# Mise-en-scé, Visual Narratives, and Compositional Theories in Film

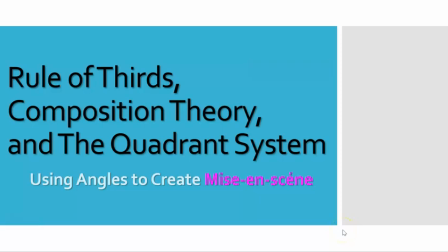(0:00)
Hello everyone, welcome to another mini lecture for English 2090. So today we're going to discuss a lot of important compositional elements focusing on rule of thirds, composition theory, and the quadrant system. In particular, we're going to focus on how people use angles to create that kind of mise-en-scé idea.
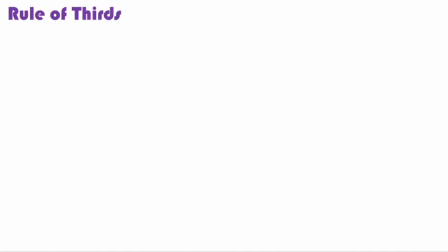(0:17)
So we're going to look at a couple of kind of foundational ways that you could establish a frame and a sequence and so on. The rule of thirds is probably something that most of you are familiar with. If you aren't, anytime you use your phone to take a picture, you'll see this grid.
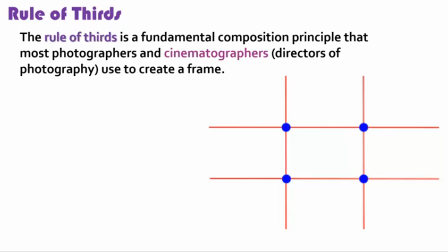(0:32)
That's what it is. It's the fundamental principle of photography and cinematography. Most, not all, but most people use it to create a frame.
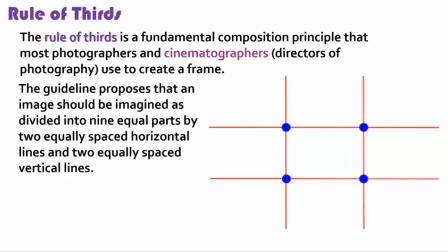(0:42)
The guideline proposes that an image should be imagined as divided into 9 equal parts by 2 equally spaced horizontal and 2 equally spaced vertical.
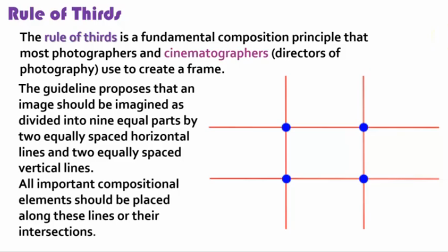(0:53)
What happens is that all important compositional elements should be placed along these lines and their intersections.
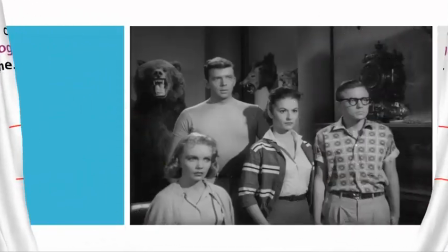(1:02)
So we just have I pulled a couple of different random frames from the movies.
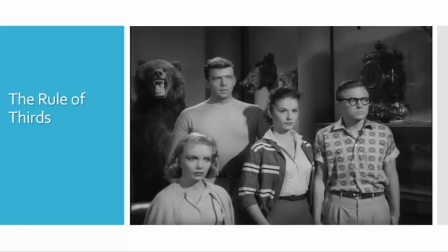(1:09)
This one is from Bloodlust. This was the kind of teenage adaptation of The Most Dangerous Game. So, we have all our principal main characters, right? Notice how things are not quite centered,
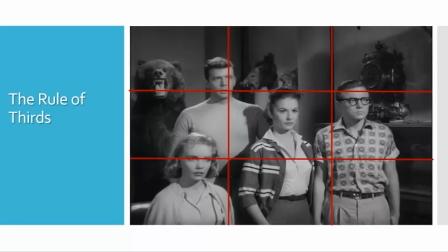(1:25)
like in a way that one of our kind of secondary characters, right, is actually centered. And the male characters are kind of, divided between the female characters kind of in between the male characters. So what we're doing here is just setting up, a simple shot of all of our principal characters,
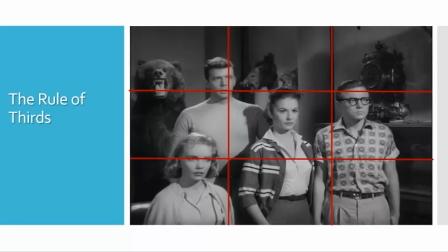(1:44)
getting their reactions to the revelation that they're in this kind of terrible hunting game. And the way we do it is just, again, we don't have everyone centered, we have one of our main actresses centered to see her reaction, but we equally get good kind of positioning, and we have that bear,
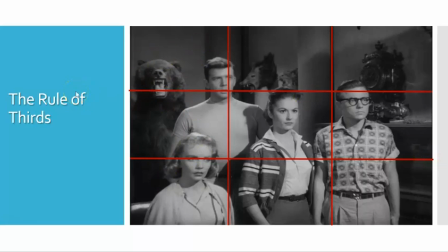(2:03)
right? Again, mise-en-scé, right? It's constantly threats. We have like the boar's head here, and so what we're doing is we're showing that these kids are in danger, right? Even when we're not directly stating it.
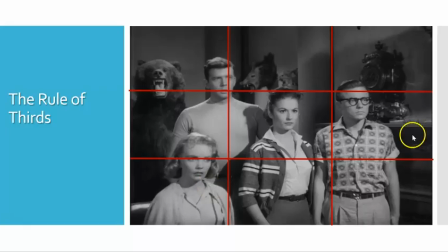(2:15)
So we could see not only their reactions, but the surrounding kind of elements too, placed not in center, but just kind of surrounding them. Notice how they're surrounding all the characters. It's just a way to kind of create a more visually pleasing shot, but also to kind of get a lot of detail in, right?
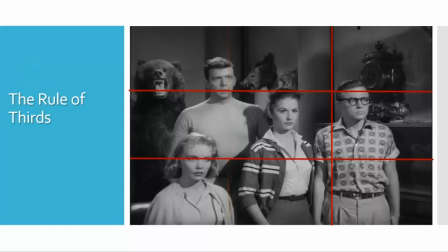(2:34)
Just very quickly. And again, it's just a very simple thing. And when we see the kind of horizontal lines, we see, okay, there's a lot going on here.
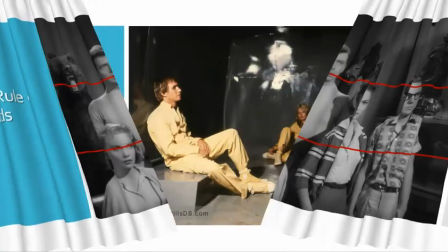(2:44)
So turkey shoot, same thing.
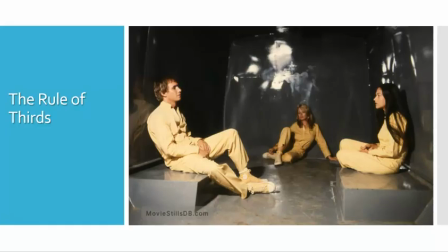(2:46)
This is a kind of a very interesting way of doing that kind of rule of thirds when you have 3 characters. Notice how, again, our not so important character, right, is in center, right? Which in a way goes against a lot of kind of ideas, right? You would think you would want to put your main characters always dead center.
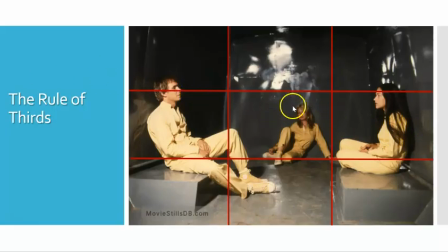(3:06)
But in this case, we're able to see a side character's reactions to the main characters talking. And we frame it this way to obviously have them kind of on equal plane, right? Notice how they're kind of, in a way, they kind of equalized, right, with our horizontal lines.
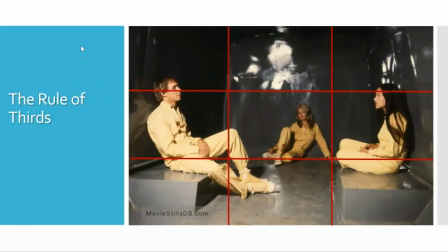(3:21)
But again, it's just a way to kind of get good dynamic movement from a dialogue scene, right? The scene is not very complex, it's just dialogue, but we get, and the framing gets actors to kind of show their reactions.
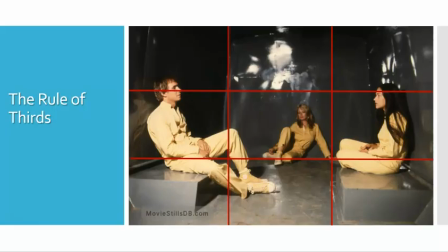(3:37)
We as audience can see their reactions at the same time, back and forth. And it creates this kind of almost like a tennis game where we're kind of looking at his reactions, we're looking at her reactions, but we're also kind of cognizant of her, even though she's in the background.
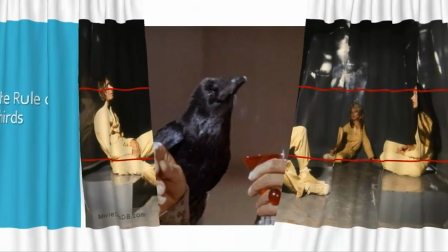(3:49)
So it's just a way to create kind of interesting shots, right? Another one from The Raven that will come up if you choose to watch this one.
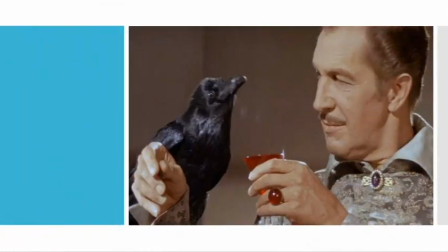(3:58)
Again, this is kind of like a classic rule of thirds. When we do our kind of vertical lines, we see our main character Craven with the raven in the shot.